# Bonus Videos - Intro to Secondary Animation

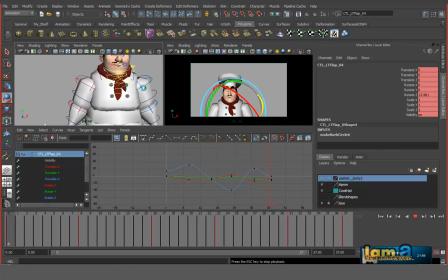The tip, so you can see the tip getting more flexible.
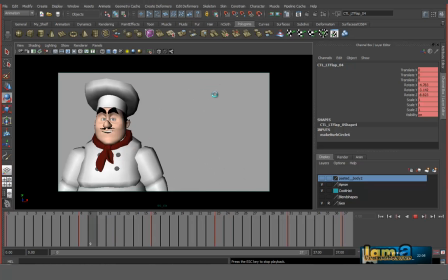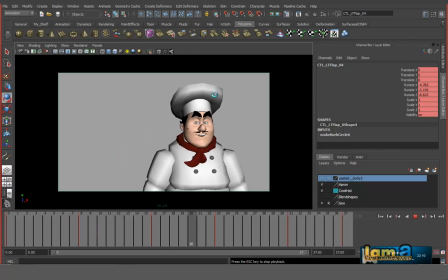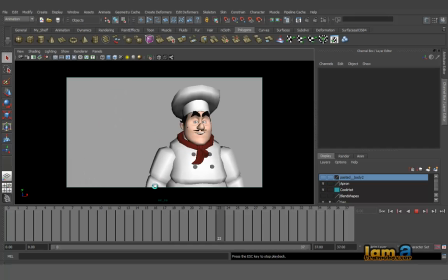So as we keep playing this, so we created certain interest factor in the beginning by just moving the pelvis there, right, and giving some moving holes. That was a pre-effect. Let's also do, create little bit of interesting factor here towards the post-effect end of it.
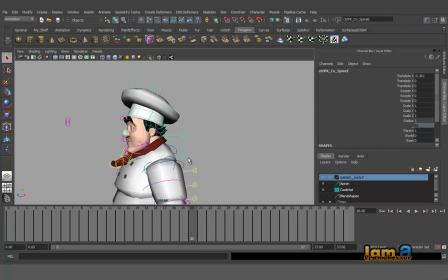So let's do it with the upper spine and the head for this. So I'm choosing the upper spine here, okay, and
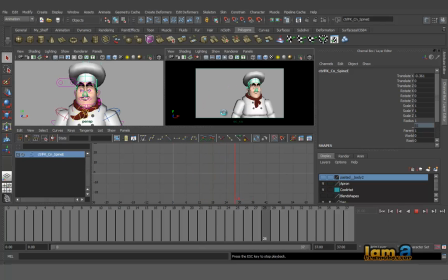see, as you play this, you get to see it's getting updated only in one view.
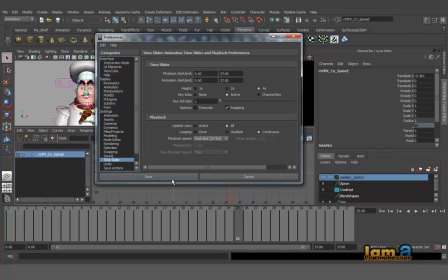So go to this animation preferences and say update view all, and now you can see this getting updated in both the views there, right?
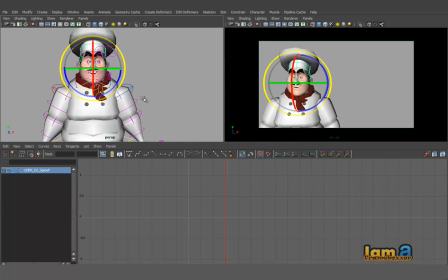Let's choose the head control and repeat the same thing.
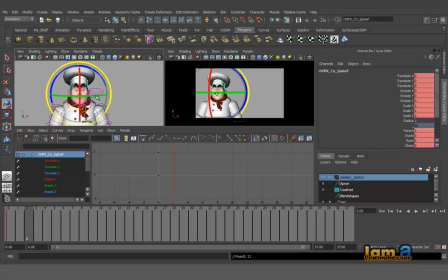So let's set in a key here, go to the second, create a slight anticipation towards this side, and then as he is reaching there, make him reach, make the head reach,
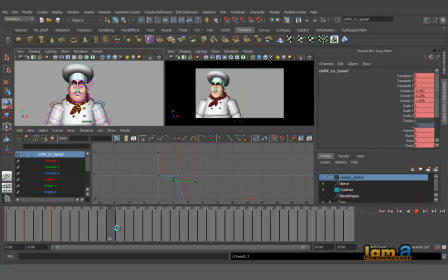and then nicely cushion him.
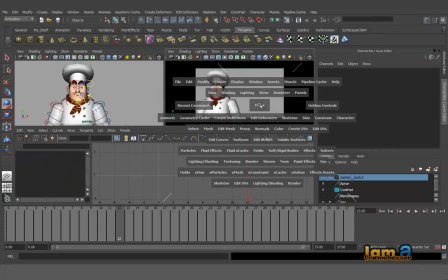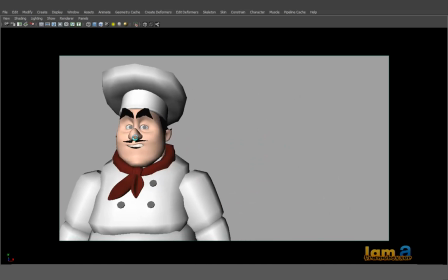I guess you can see this now. Just put your eyes on the head, you can see this small delay of the head there, and then settling down.
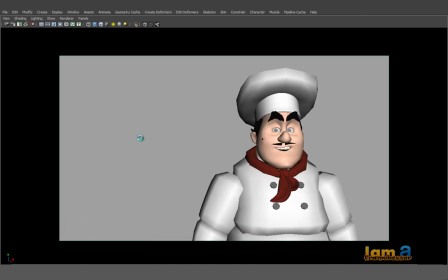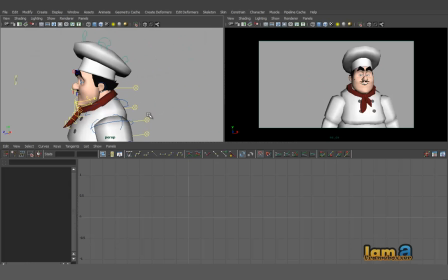So let's make this also smooth.
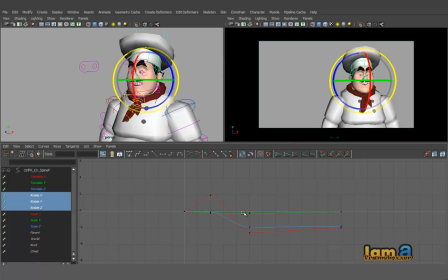Choose the rotation channels, make this line.
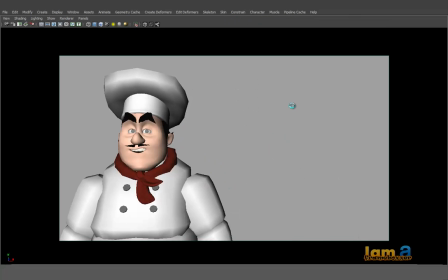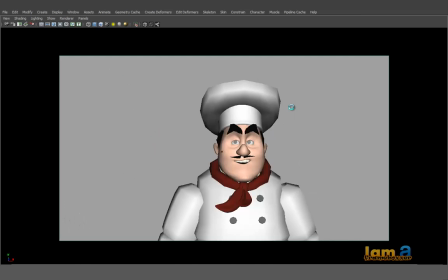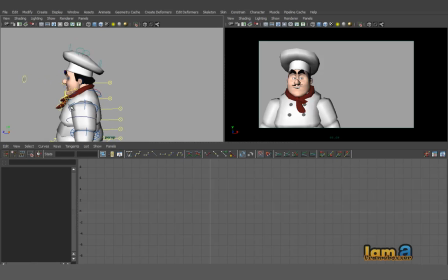And let's repeat it there.
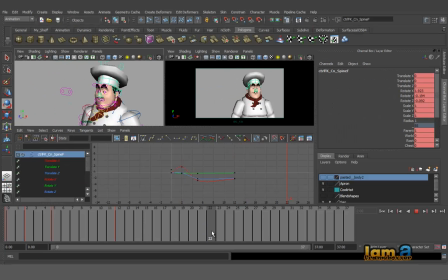Let's come in here. So almost till this area he's there, and as this guy starts moving, let's rotate this slightly on the other side.
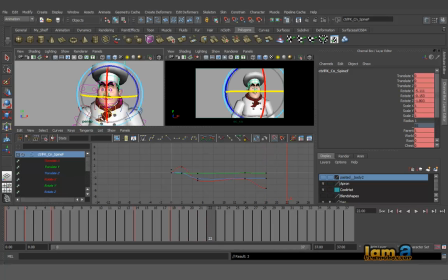He reaches, then nicely, just very slightly cushion him there.
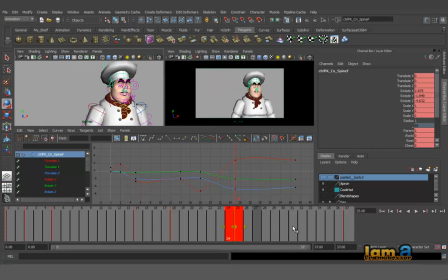Just keep offsetting it till you're happy with the result, and probably if this key, might just a small pixel rotation there.
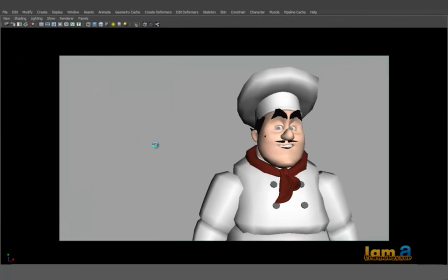See, generally head is something that shows lot of life in the character. Even a very small movement can convey a meaning.
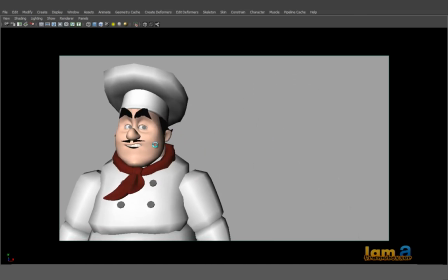So definitely we need to pay attention while finishing or while polishing animations to the
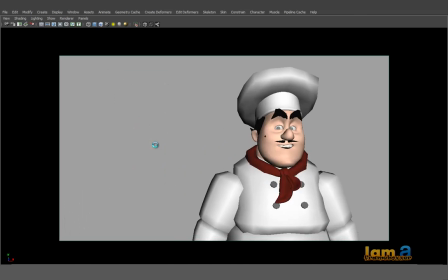head poses and tweaks.
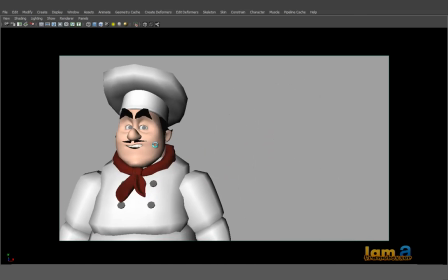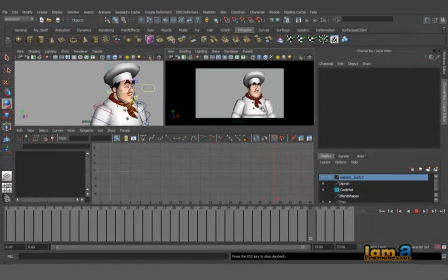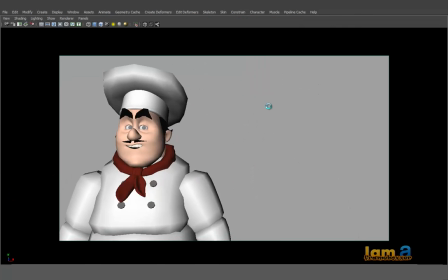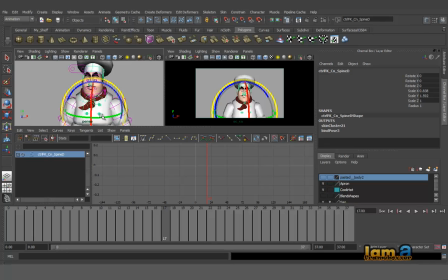Along with this, we'll do a little bit of upper spine so that it looks nice. Now these movements create a lot of value add to the animation, right? So it's like a very minute cushion and settles.
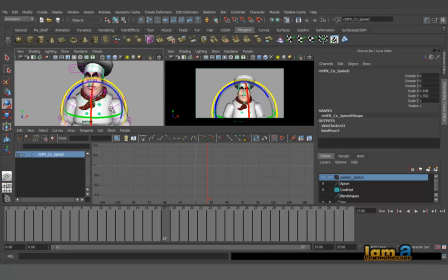To approach this, I'll be talking about this in the animation 101 class detailed while talking about all the tangents. I'll be giving you the differences of all the tangents, when to use a particular tangent and things like that.
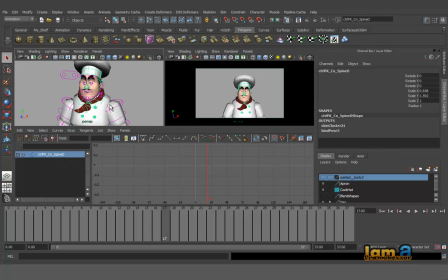But to demonstrate this particular example quickly, understand this from a concept and you can apply it anywhere, even for hands, fingers, you can apply this anywhere.
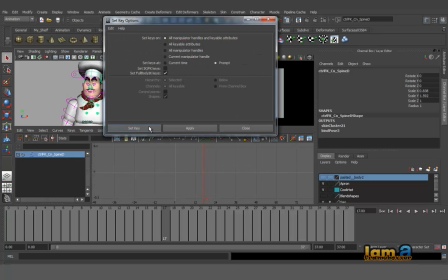Let's go to animate, set key, prompt set key here, put in 0, let's say
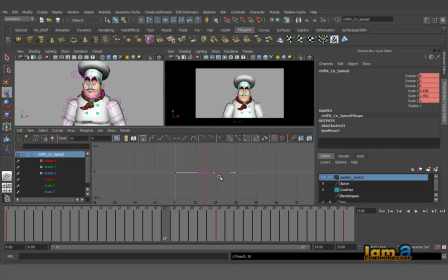23 and 37, say OK to this. We'll slightly reposition this key, no harm, so we'll reposition this somewhere here. Okay, let's talk only about this display key text from channel box.
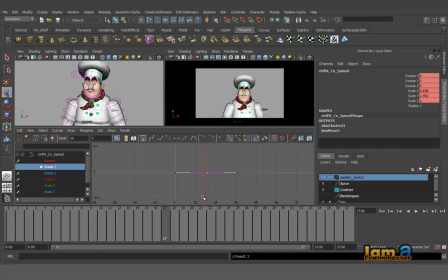I'm going to talk about rotate Y here. So the rotate Y keys, we can see this here, right? And let's go and choose the whole keys and give it a kind of micro overshoot and cushions there. So see,
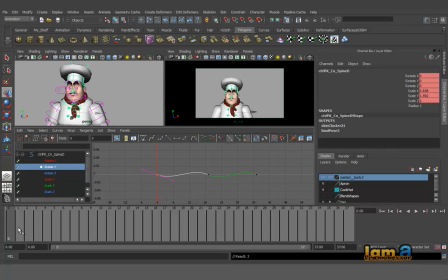what I'm trying to do here is just giving in slight anticipations of the shoulder, upper spine before it moves there, and then overshoot of the upper spine and then settling down, going back.
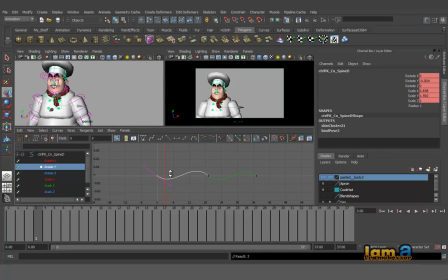So if you want to clearly see what it is, you know what I'm trying to do, just for your understanding purpose, I'm going to the peak of the curve here and I'm going to adjust this so you exactly know what I'm trying to do. You can see this, right? It's getting delayed on the other side while it is moving on this direction.
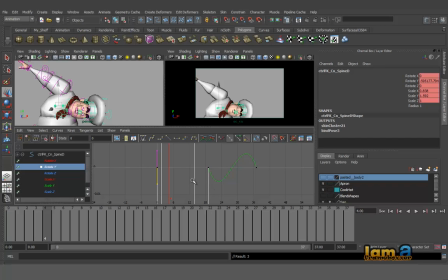So but we are adding very minute of the same, we are just adding very minor values of the same so that it becomes very interesting. And see, if you look at the keyframes carry the same value here.
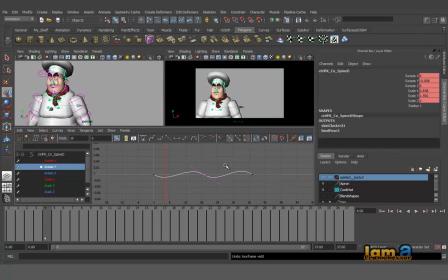All the keyframes carry the same value. If you look at this, it's all 0. So practically there is no animation since it's all keyframe 0. But just because of the tangents, if I go in here, you can see there is a value to this. There is a value getting added to this.
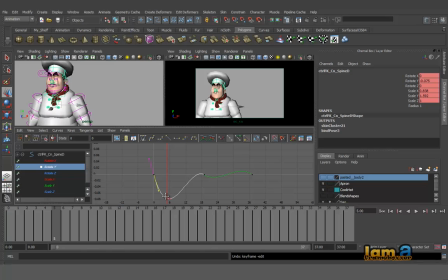Probably let's go to a certain extent where this can come, let's say 0.1. That's a good value. So let's just give it break tangents quickly. Then
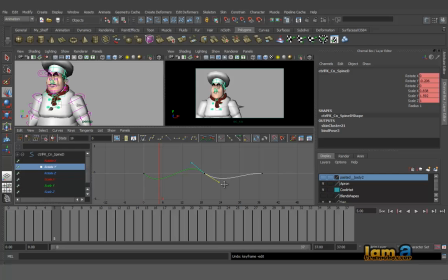just shape up the graph
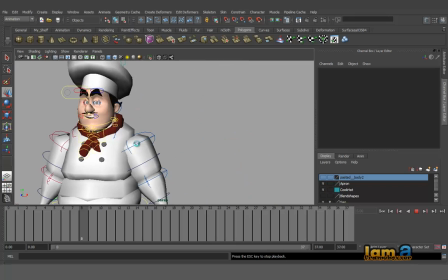and play this. So you can see the spine is practically doing the job for us.
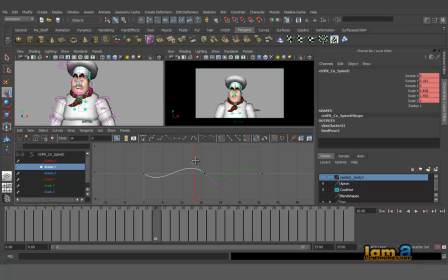Slightly reduce so that you don't see the shiver there. We want very slight of this happening.
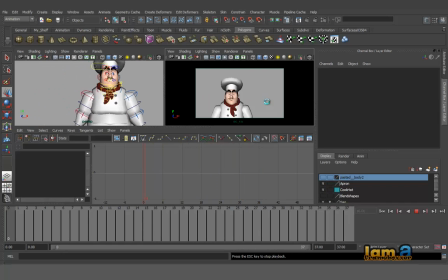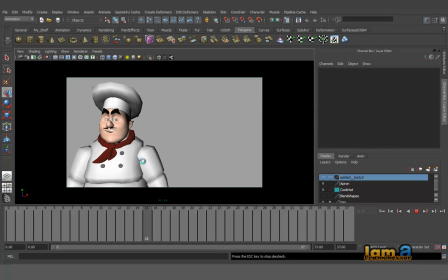Of course, it's created a lot of value add to the animation, right? Though the keyframes doesn't have values, it's basically creating nice S curves using spline tangents.
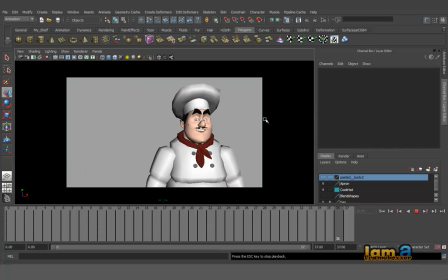While polishing your animation, while splining your animation, this is really useful.